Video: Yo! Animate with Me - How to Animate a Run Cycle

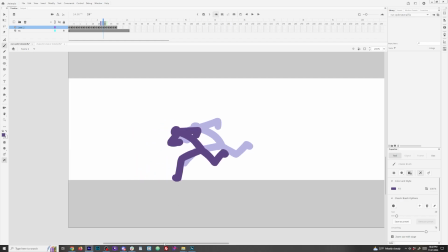493s
I kind of just I've been doing this run cycle for so long, I don't think too much about that, and I just go with it. But after you practice enough, you kind of get the gist here.
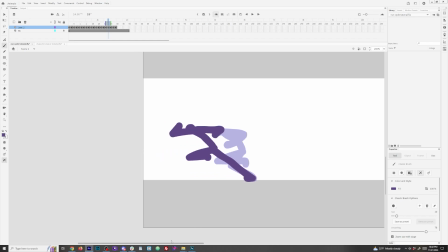506s
Again, here's a launch pose, alternating arms once again, leading with the left, leading with the right. Kind of this one's coming to an end. Sometimes get that back elbow up really high just for fun.
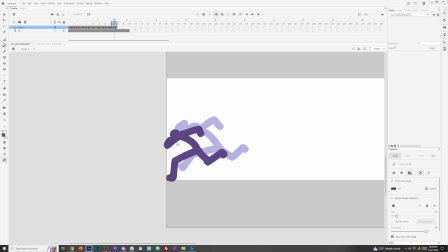522s
There's a contact, and then I think we have one more frame after this, pulling in that arm again, a little closer, and then we got the passing point to end. And so that one, it's a little harder to see at 200%, but the arms are rotating,
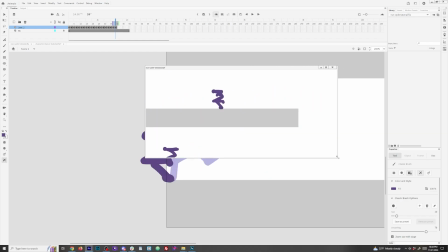538s
and it really is kind of a fun cycle. So I should say not rotating, but alternating.
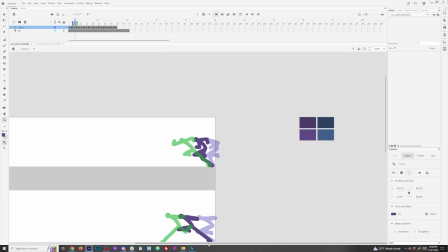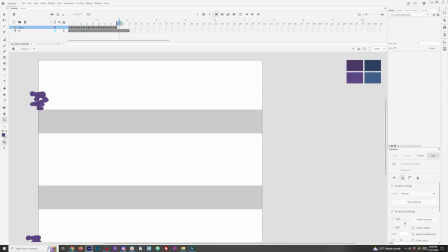552s
Going through it frame by frame for you here a little bit, just so you can kind of see.
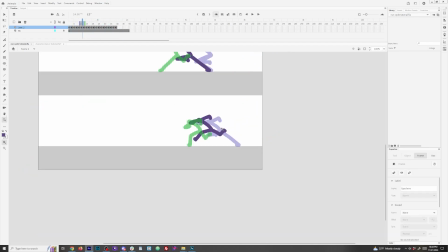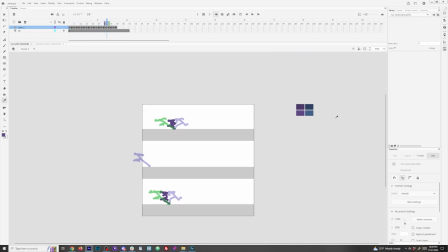562s
And of course, you can play around with the in-betweens if one of the cycles isn't feeling right.
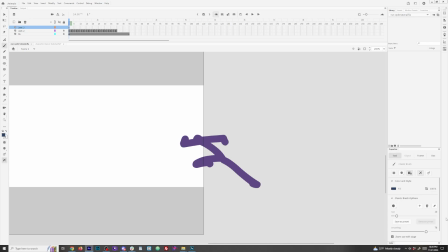569s
I would play around with spacing, adding more in-betweens, taking away if needed.
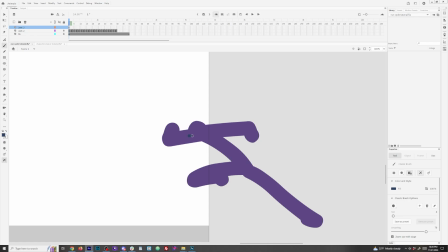575s
Always depends on what frame rate you're running at, but I'm running at 24 here.
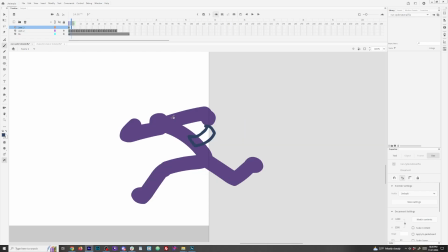582s
So I actually decided to
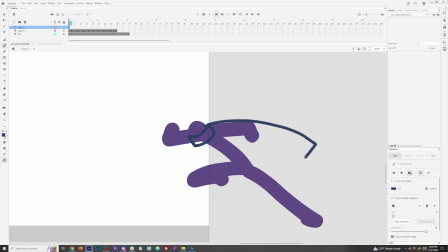586s
draw the scarf just on this third run cycle I did, kind of show you my quick process.
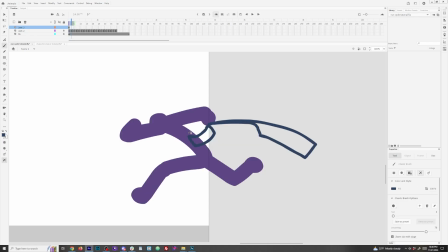592s
Again, I draw the scarf all on one layer,
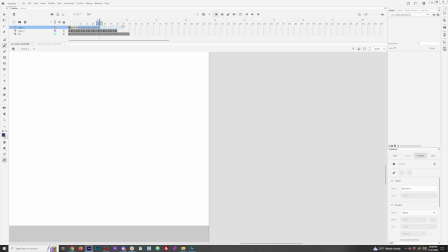598s
And again, like as it passes the limbs, I just kind of eye it for the most part.
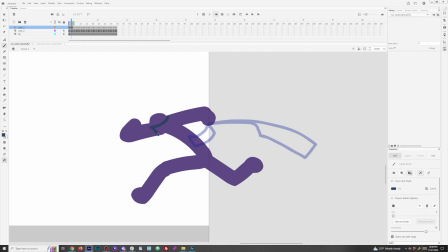602s
Um, yeah, and so it's again, it's quicker this way.
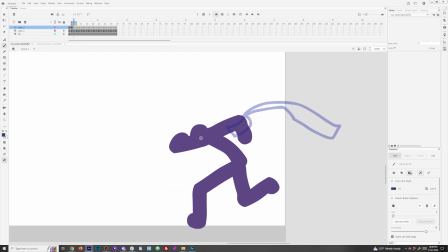609s
It's not so I don't have to switch layers. Pretty straightforward when you're animating this scarf here. I'm just I'm just animating it kind of like up and down as he goes down.
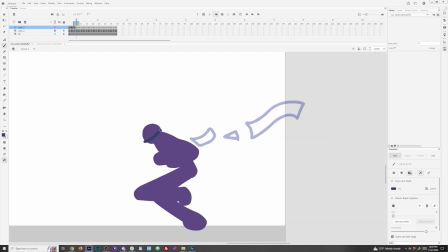622s
It kind of follows him. There's a little bit of like a an alternate toss up. So this one's pretty easy.
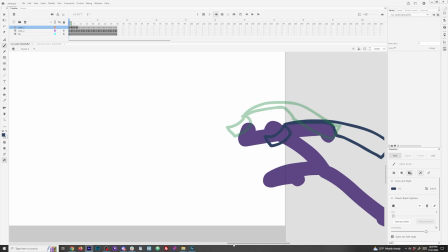628s
He's coming down right there, that frame where it's kind of in the middle, kind of between a up and a down.
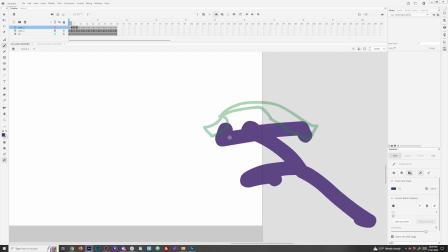636s
You can just give it that little bit of an S curve on the scarf. Just kind of feel it out.
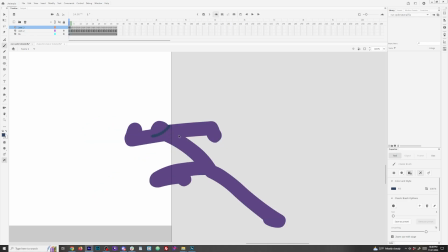643s
It'd be pretty similar to animate a tail, right, or like a waist fabric.
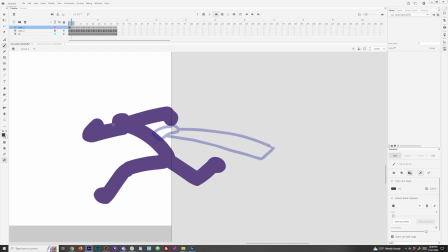652s
So I realized here that I'm alternating arms, and so I had to redo everything.
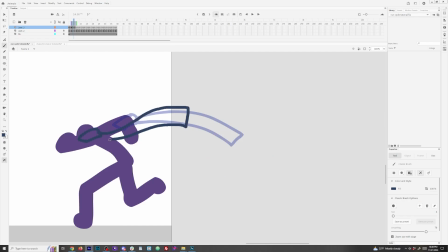659s
So I want that's his left arm leading, and I want the scarf to go over his back arm.
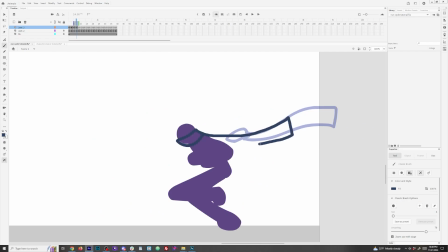666s
I got some dimension here, and the scarf actually helps with that dimension.
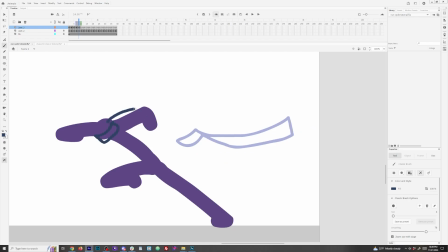670s
And so right here, he's leading with his right arm, so the scarf will actually be behind his left arm. So I wanted to make sure I had that nuance in here. Again, there's an example of me just drawing on one frame, kind of the pass through.
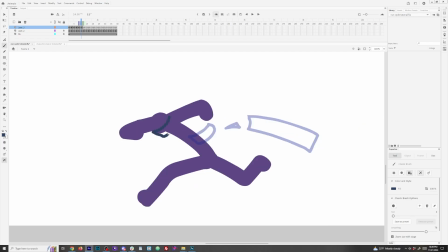685s
Um, wasn't feeling that one, so I had to redraw that quick. But yeah, just kind of, making minor adjustments as I go.
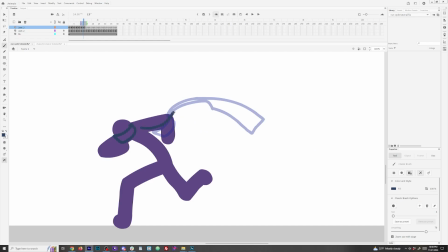697s
As far as bringing up the scarf, I think the higher you bring it up on
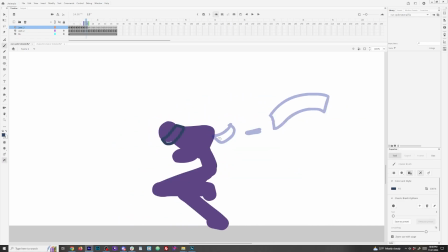704s
the launch pose where he's like beginning the jump, I think the higher you bring it up there, the more cartoony it's going to look.
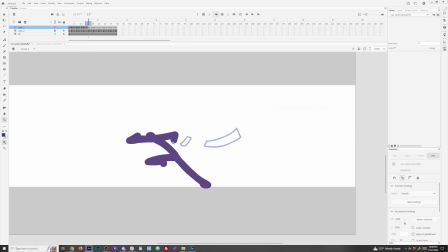712s
I mean, it's kind of like it just kind of depends.
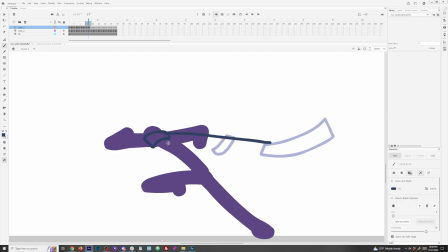716s
I think at some point it if you bring it up too high,
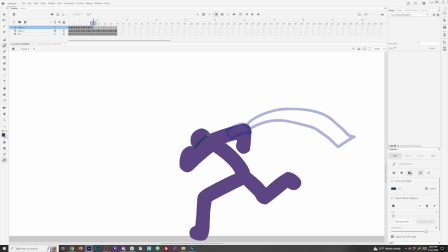723s
obviously it's going to look a little off, especially if you're going for a speedy run instead of like a kind of like a up and down jaunt.
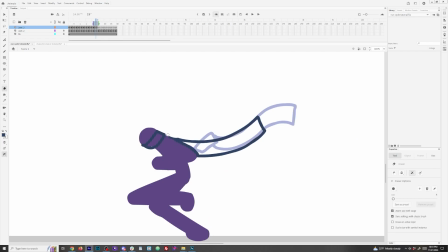731s
It's like if you're trying to go for a really fast run, you're going to want to have a lot less variation in that scarf's S curve.